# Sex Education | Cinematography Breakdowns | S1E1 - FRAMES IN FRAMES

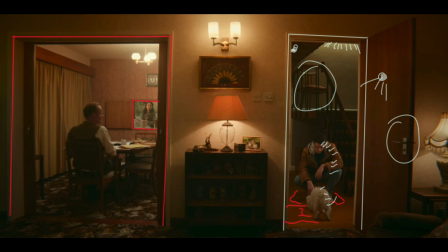(3:50)
so his mother is very much belonging to
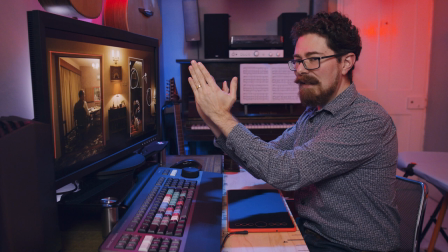(3:55)
his father in this so he's off by himself he's got the smallest bit he's squeezed
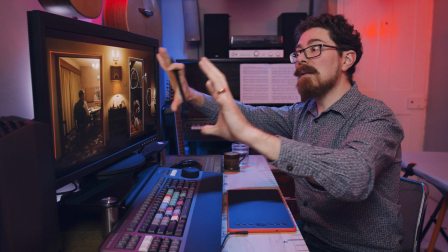(3:59)
to the side he's very much on the periphery his father is in
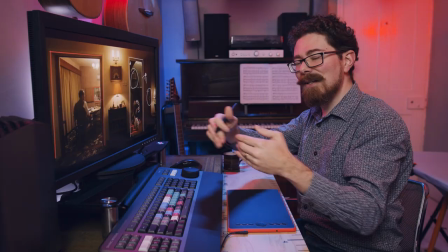(4:05)
this big bit of frame just here with his mother in and his mother's in the background readying
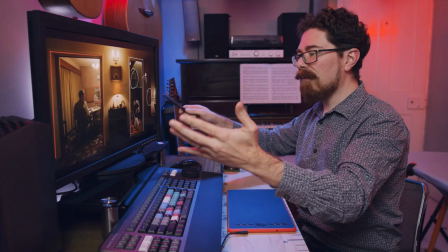(4:09)
everything for dinner and there's definitely a case for saying that this is as well as being an interesting frame a frame which represents the dynamic within the
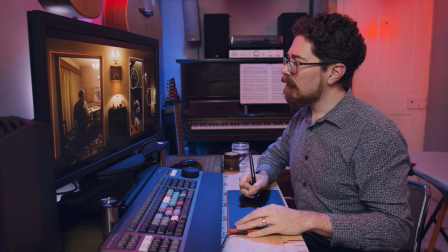(4:18)
family so what else do we have well we've got a picture frame just here
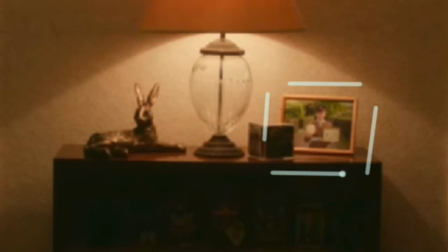(4:22)
so that picture frame is actually of his father and his father's dressed in military outfit with some awards and that's the frame that we can see that that is the only picture there are some other things going on down here which
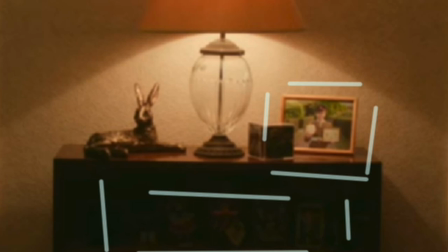(4:38)
maybe are other family pictures and stuff but I can't really tell but that's the one that's prominent and something that we can talk
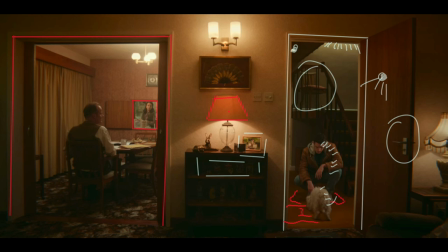(4:45)
about with the lighting here let's talk about a bit of lighting we have a lampshade and that lampshade is playing on the wall. We have light coming down here and that is actually doing an awful lot.
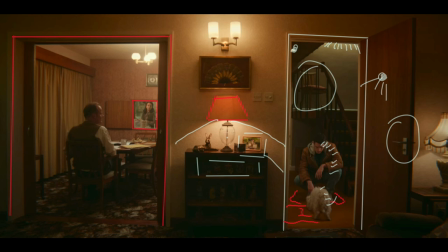(5:01)
It's casting that shadow. It's lighting up the whole area with the picture frame and stuff. But at the top, not so much.
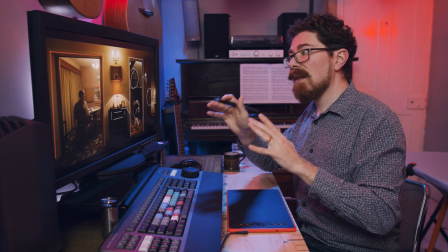(5:06)
We don't have really any light spilling out of the top just here. And that's something which you're going to see a lot throughout the interior night scenes.
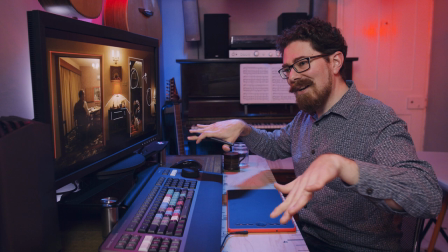(5:14)
And it's something which, if you look at film and TV,
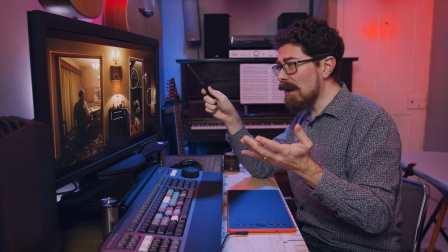(5:17)
you'll often see that lamps cast light out below but they don't cast it out so much above and that's because people
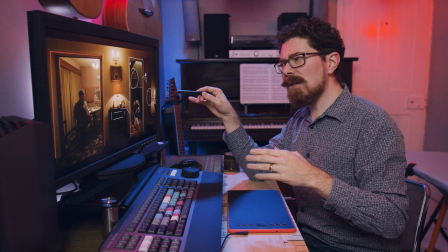(5:24)
when they're setting these up they don't necessarily want the light flying everywhere so you just cap it off and that can
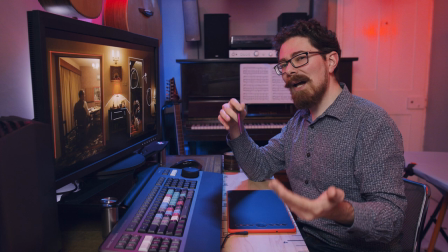(5:28)
be done in a couple of different ways you've always got to be careful to make it safe so you don't want to set something on fire less of a concern these days
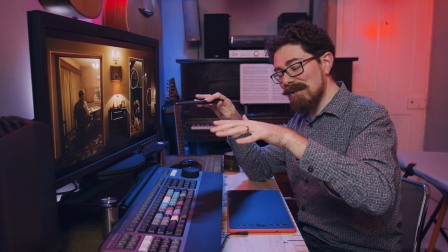(5:35)
where we have LED bulbs if we were using tungsten for this then you wouldn't want to put things directly on the
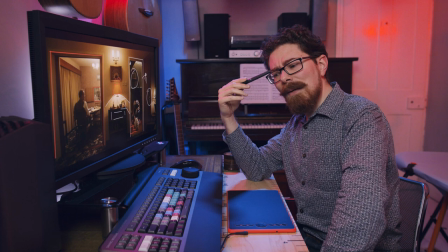(5:41)
tungsten bulb because it can melt I remember I had a I had an A-Team figurine Which one was it? It was Murdoch. I had Murdoch and when I was a kid, I don't know, it must have been four or five I must have left it on top of a lamp and I burned his arm.
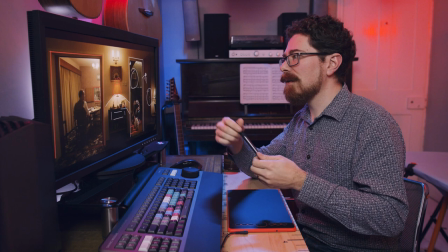(5:57)
His arm kind of melted because it was a Tungsten bulb so that got really really hot.
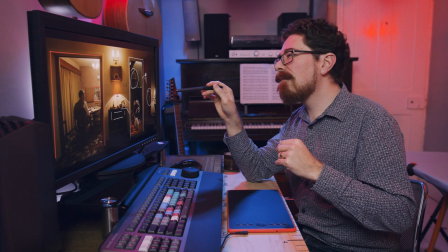(6:02)
So what they do is they just cap that off You can use black wrap foil or in this case It feels like maybe it's just
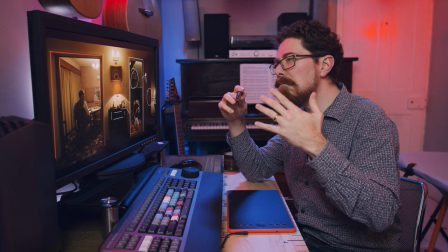(6:09)
a heavier graded diffusion because there's something Coming up from that but not all that much to it just see it sort of on the picture frame there.
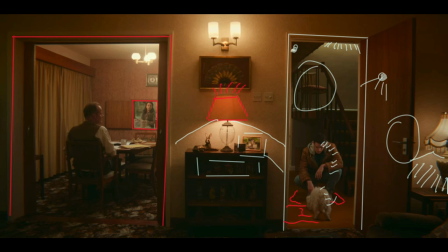(6:15)
And we've got a similar story on this side as well. We have the light casting out down here, lighting that whole area,
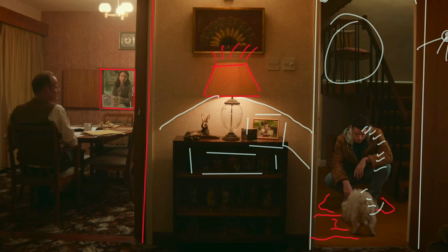(6:24)
but above there is nothing really leaking out. And obviously the lampshades are going to cast a different amount of light depending on what they're made of and they're going to change the color temperature of the light and all the rest of it. But they are actually playing on the scene and that's important. This one here is super bright as is this one just here.
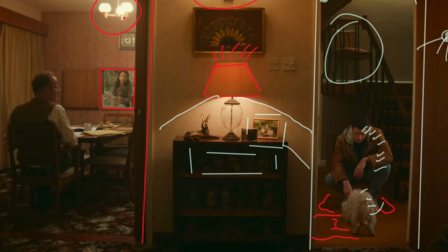(6:42)
So there playing all over the wall and this is motivating any of the light that's on Mr. Groff just here. So apart from the frame and the obvious 70s decor we've got a little bit of light for Adam and then quite a lot of light on this side as well to layer everything up.
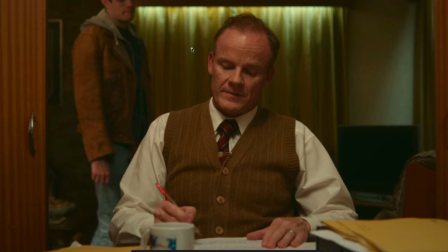(7:00)
Moving on to the next frame we're reversing and we see that the light is now coming in sort of from this angle just here it's slightly toppy and slightly sidey so because he has now a downside I feel
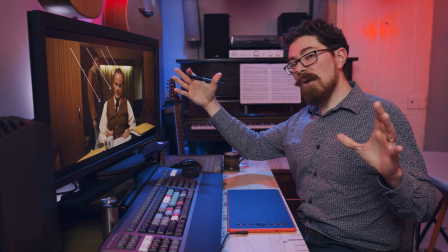(7:19)
like that can't possibly be the chandelier and indeed we're talking about this in terms
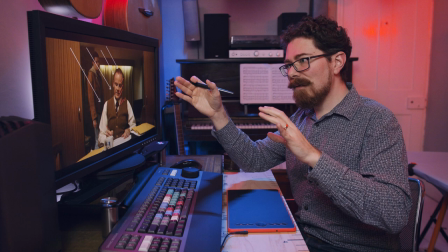(7:25)
of it being lit so it wouldn't be the chandelier that they would have bought something in to do this but
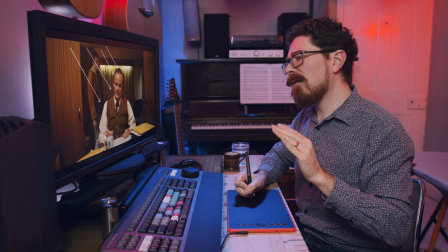(7:32)
the motivation is now slightly off to that side but the chandelier was more in the center so he would be a little bit more flat lit if that was the case.
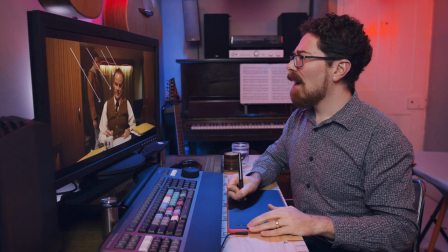(7:40)
In the back, this is a bit weird. We have this whole area just here which is lit up and that's about the
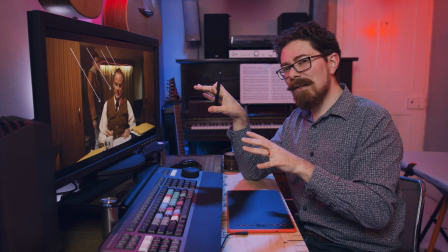(7:48)
only thing that I don't think I can find a justification for in regards to this being like a 70s set.
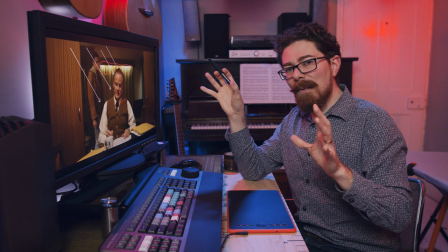(7:55)
Because in the 70s or the 80s, and it isn't set during that time period I appreciate, but that's the vibe we've got going on.
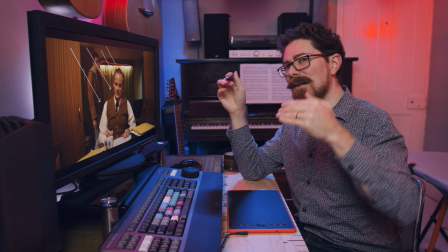(8:02)
You don't really have lights that could do that. Maybe you have fluorescent tubes,
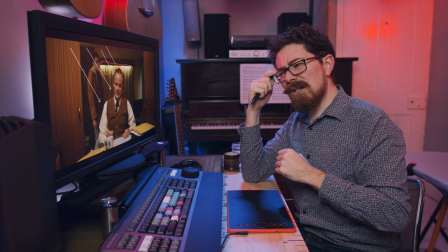(8:08)
but having fluorescent tubes in the curtain rail area of your window would be an extravagance.
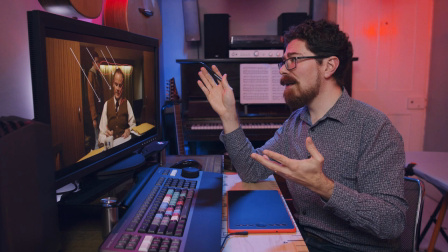(8:16)
I don't see it being a thing that would be done. Nowadays with LEDs, no problem, stick an LED strip up there, and that's probably what that is.
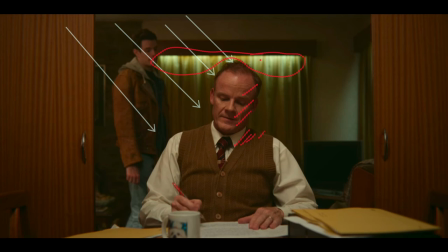(8:23)
Either sort of like an LED ribbon or possibly some LED tubes. You could do it with KenoFlows as well, of course. And that is also happening on this side, just here. That's casting down and just giving a little bit of light. It adds interest and it helps us to focus on Mr. Groff in the center.
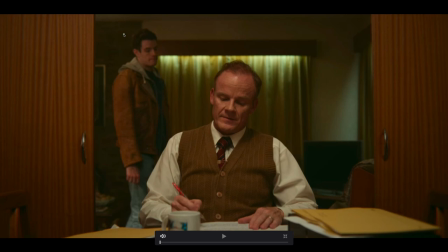(8:42)
And now we see Adam is entering his frame. Now, Adam is illuminated from this side, just here,
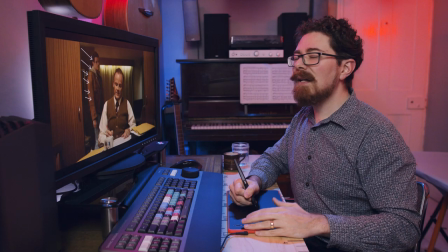(8:49)
with a little bit of something which would be motivated by that lamp that we saw before.
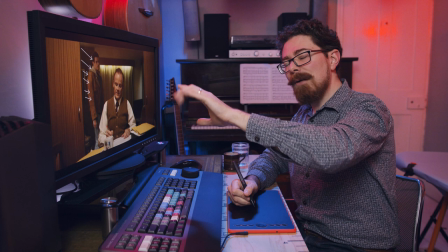(8:57)
We had the lamp on the table and we had the light fixture on the wall. If we're thinking in 360 degrees and flipping around to where he would be, that's the motivation for it.
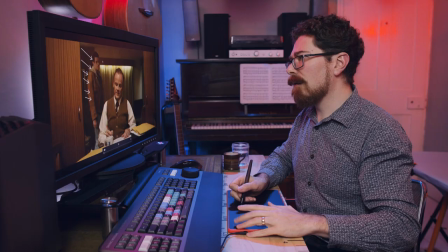(9:06)
Not that we see it in this shot, but it wouldn't be that. It just wouldn't be that for this. It doesn't look anything like that would look. I don't think so. He has a downside here.
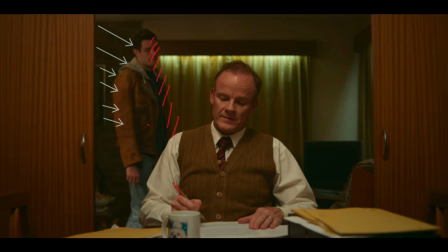(9:17)
He's catching fairly soft light from that direction. so something has been bounced into the wall or a soft box or some kind of diffusion frame is just kicking on him as he comes in. So he is very much being enclosed now within his father's frame and he is small in the frame in his back and his father is sitting down. I'm getting more into the philosophy. I'm just going to have a sip. I recommend the Flare Espresso machine.
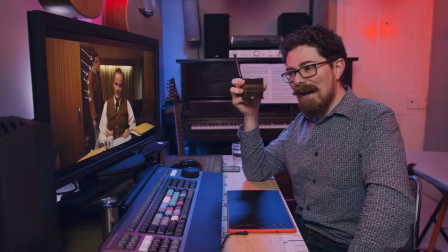(9:39)
It is awesome in lockdown. It allows me to have a wonderful delicious coffee and I've got a little Bellman steamer as well so
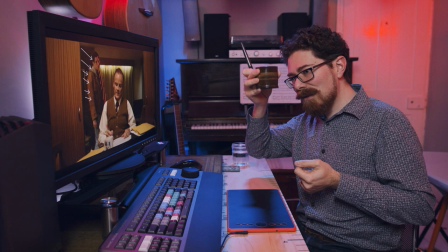(9:46)
I can actually have like a cortado or macchiato or even a flat white if I want.
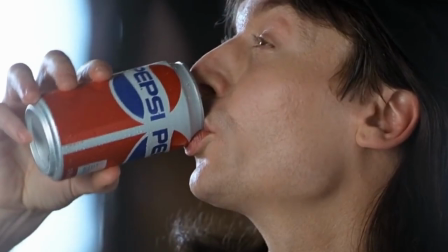(9:56)
Genuinely good espresso.
Yes and it's the choice of a new generation.
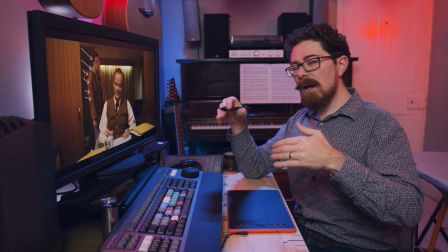(10:03)
Getting more into the philosophy of what we're seeing just here,
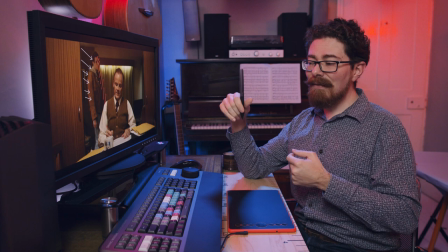(10:07)
a seated character is usually portrayed as holding all of the power and this doesn't just fit within the realm of film and TV.
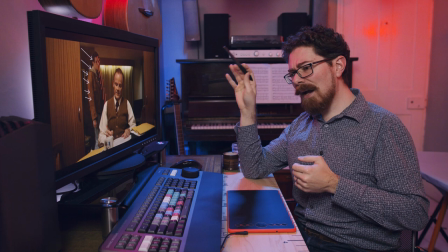(10:16)
If you think about politics. There were several examples of Tony Blair and I think it
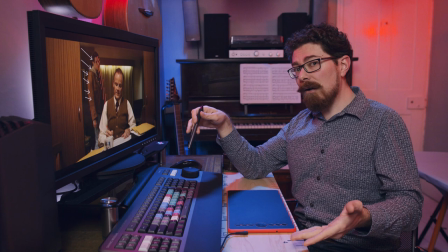(10:24)
was George Bush at the time where Tony Blair's talking to George Bush and Bush is sitting down.
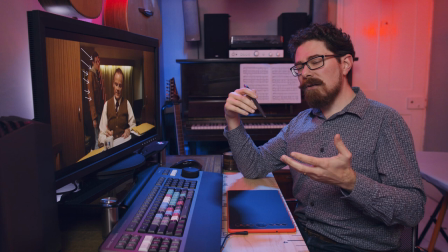(10:30)
Tony Blair's standing up and the papers had a great time just sort of poring over this and talking about how
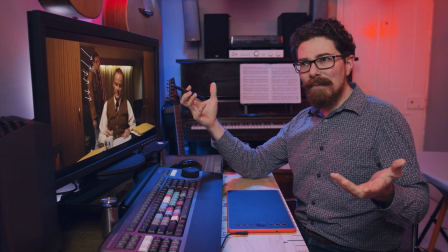(10:37)
Bush had the power and Tony Blair was just sort of coming and talking to him and I don't know you think about in films as well, like the Godfather, he's sat down there, he's got power, subverted a little bit in True Romance,
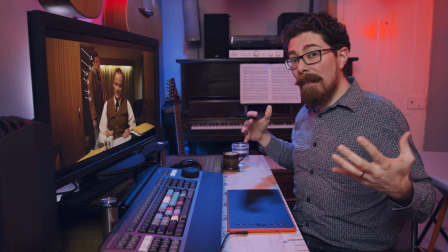(10:52)
Drexel is sitting down and Clarence comes in and he's standing up, so he doesn't have the power,
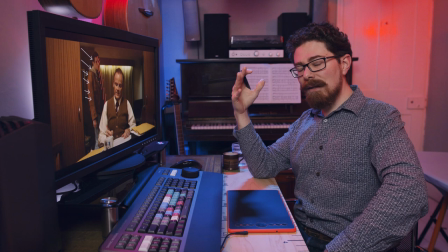(11:00)
he's in a more powerful posture, he's ready, but the other person is so relaxed, they're just there, they're just in control, there's no question that anyone else can do anything to them.
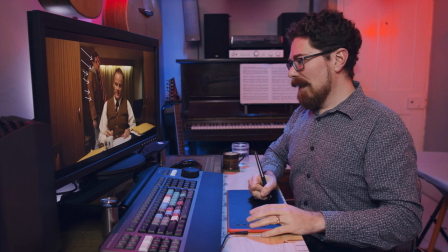(11:10)
I feel like there's a bit of that going on just here, Adam is small in the frame, he's bigger in the frame, and he's sitting down.
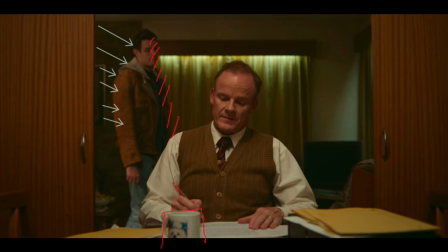(11:18)
Call out to the mug. I'm going to see this again. It's got the dog on.
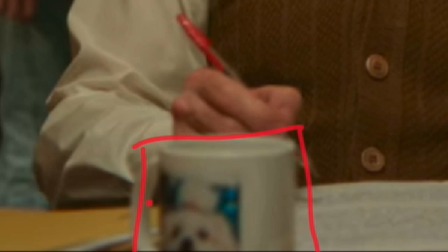(11:23)
Everyone loves the dog. No one loves Adam. It's just a subtle thing of like, the dog is more important than his child.
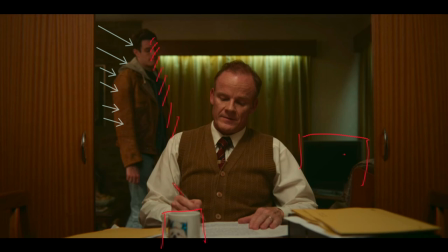(11:32)
So apart from that, I don't really think I want to call anything else out just here. We do have a modern TV actually in the background.
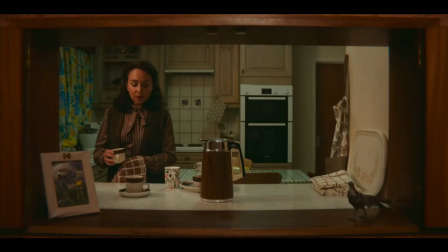(11:38)
That is a flat panel TV. In fact, the only bit of modern tech that we see outside of phones within this. Next frame. I think this is my favorite frame throughout this whole sequence. There's so much to call out. I'm just going to geek for a minute on the retro that is going on here.
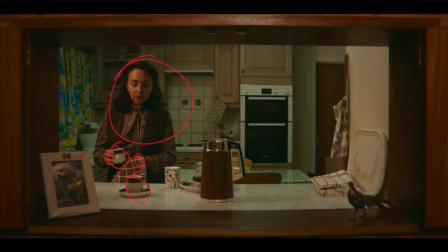(11:54)
So check it out. Look at the cups. Look at the tea towel. Look at how she's dressed. She's dressed in just shades of reddy brown.